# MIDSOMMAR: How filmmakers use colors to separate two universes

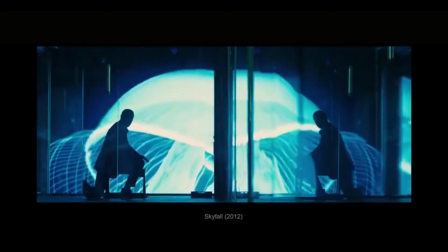9s
It's pretty safe to say that colors play a huge role in movies. Filmmakers use colors to help telling a story.
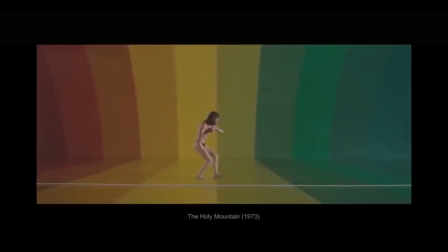17s
Different colors evoke a range of emotions and it gives the viewer a great experience.
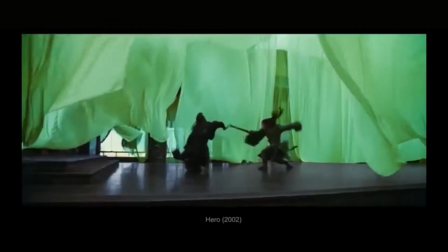23s
Colors can set the tone of the narrative and illustrate the protagonist's state of mind.
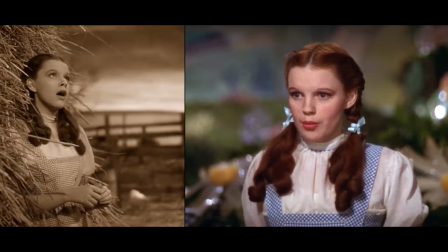30s
In this video I will talk about the use of colors to separate two universes.
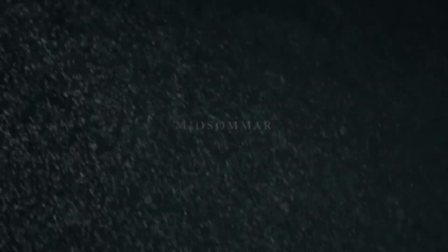35s
The first movie I want to talk about is Midsommar.
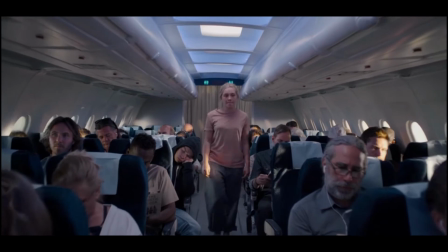40s
Midsommar is a slasher film released in 2019.
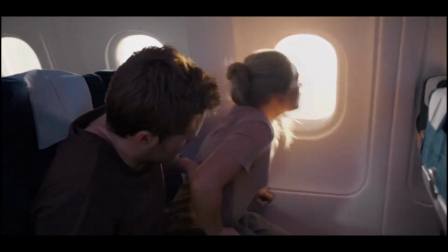45s
It follows Danny and a group of friends who travel to Sweden for a festival that occurs once every 19 years,
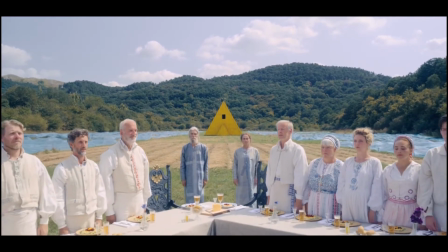54s
only to find themselves in the clutches of a pagan cult.
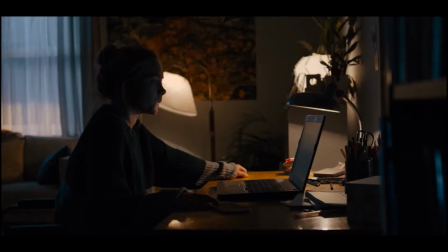60s
In the first act, all the scenes are pretty dark.
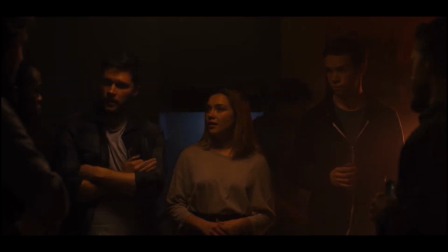63s
The characters seem to be almost as the mother in these tight spaces and there's very little color or light.
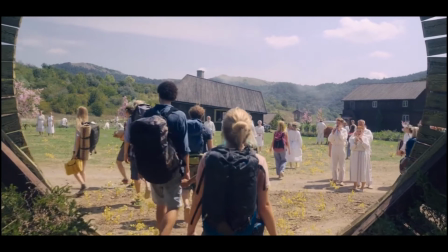73s
When they get to the village, the movie just lights up.
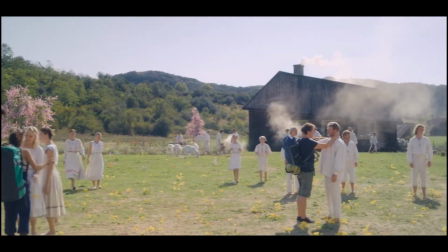79s
Suddenly everything is bright and colorful, a lot like the Wizard of Oz.
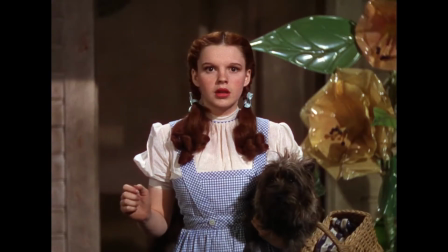Ari Aster, the director, actually compared the two movies. He even admitted that Midsommar is a Wizard of Oz for perverts.
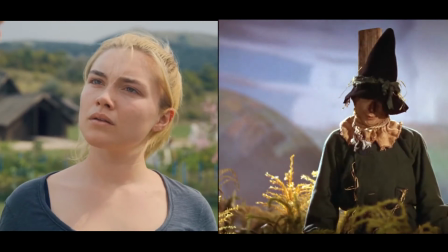99s
But how? How can the two movies be similar if they sound like they're opposites?
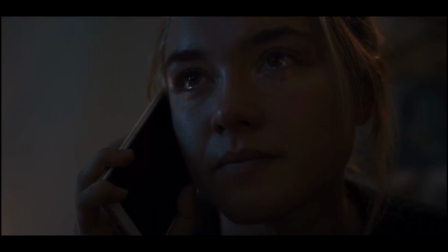106s
I have a theory. Dani's life fell apart right before this trip.
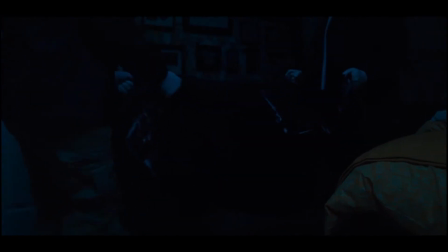113s
Her sister killed her parents and then killed herself. Her boyfriend was problematic and unsupportive.
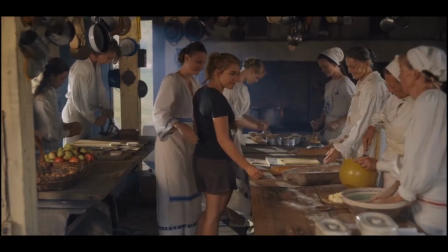120s
When she got there, she was freaked out about what she saw at first, but as the movie develops, they make her feel like she's one of them.
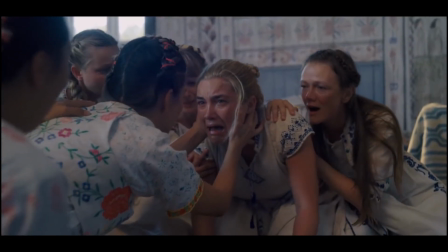131s
The girls share her pain,
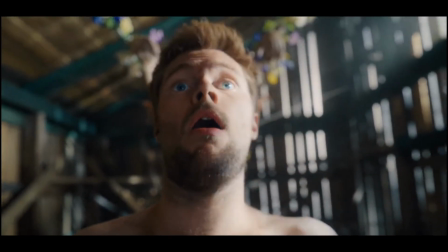133s
killed her useless boyfriend and his friends who were incredibly untentative of what she was going through.
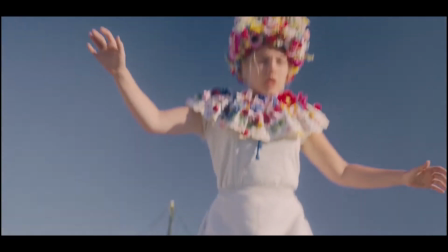141s
At the end, they even crowned her queen.
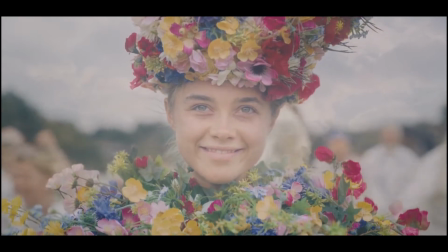146s
I mean, she didn't have a life to come back to, so in a very twisted way, this universe is a much better option.
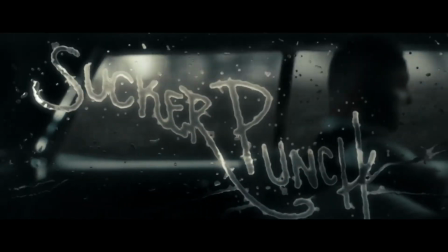155s
Which takes us to the next film. Sucker Punch is one of my favorite movies of all time.
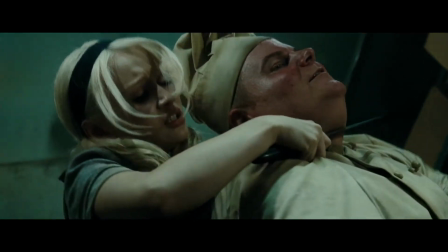163s
I love the strong female characters, the whimsical aspect of the battles and the exaggeration of it all.
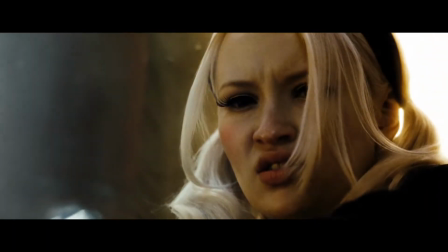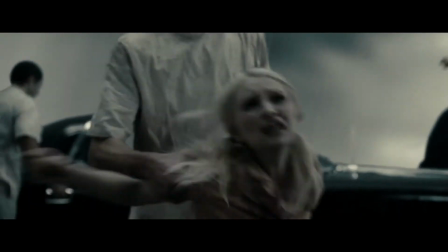175s
The movie starts with Babydoll,
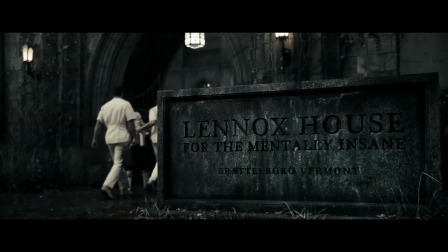178s
who was abused by her stepfather and is being taken to a mental institution to get lobotomized.
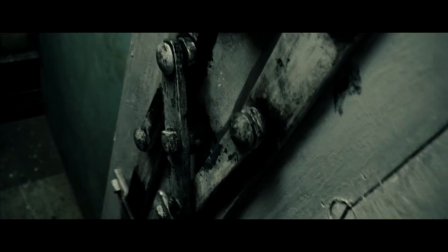189s
All the scenes are dark and discolored, following a very simple color palette, mostly blue,
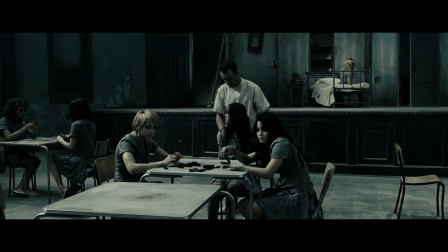196s
to give us the idea of isolation and sadness.
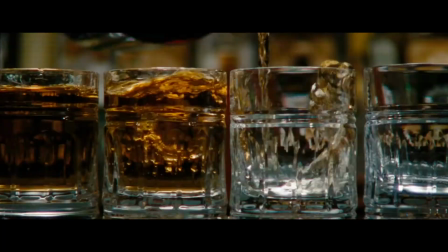202s
When her interpretation of the situation starts, we see richness in colors and light.
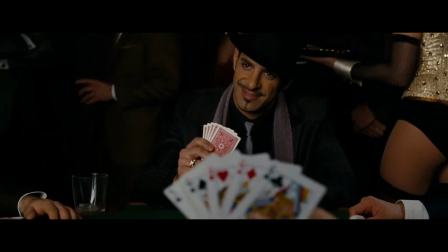212s
This is a universe that she created to escape from her real one.
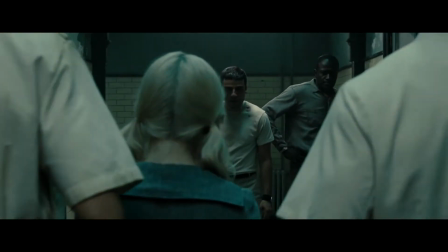218s
As well as Dany from Midsommar, she doesn't have a happy ending per se,
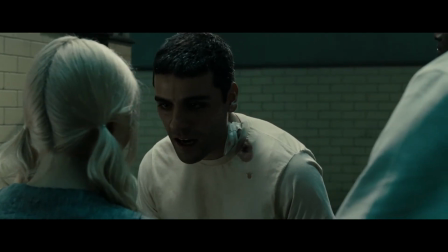222s
but they both managed to escape from a reality that is not worth coming back to.
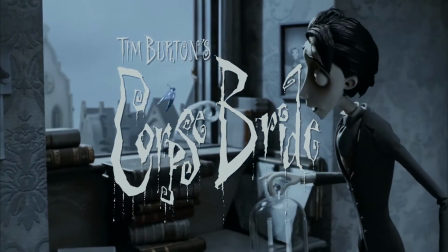229s
Much similar to this idea of which reality matters most is Corpse Bride.
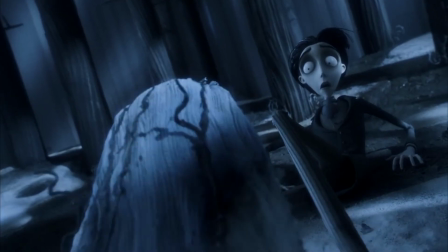235s
The plot follows Victor, a shy boy who accidentally marries a dead girl and
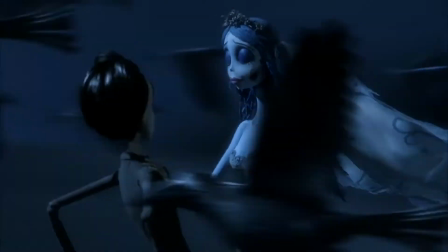244s
is spirited away to the land of the dead.
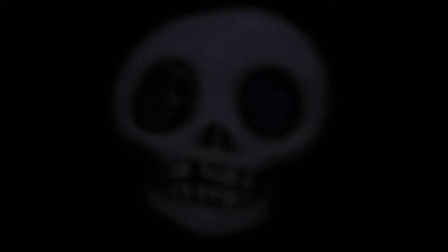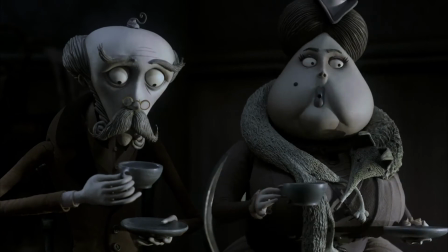254s
We go back and forth between the world of the living and the world of the dead.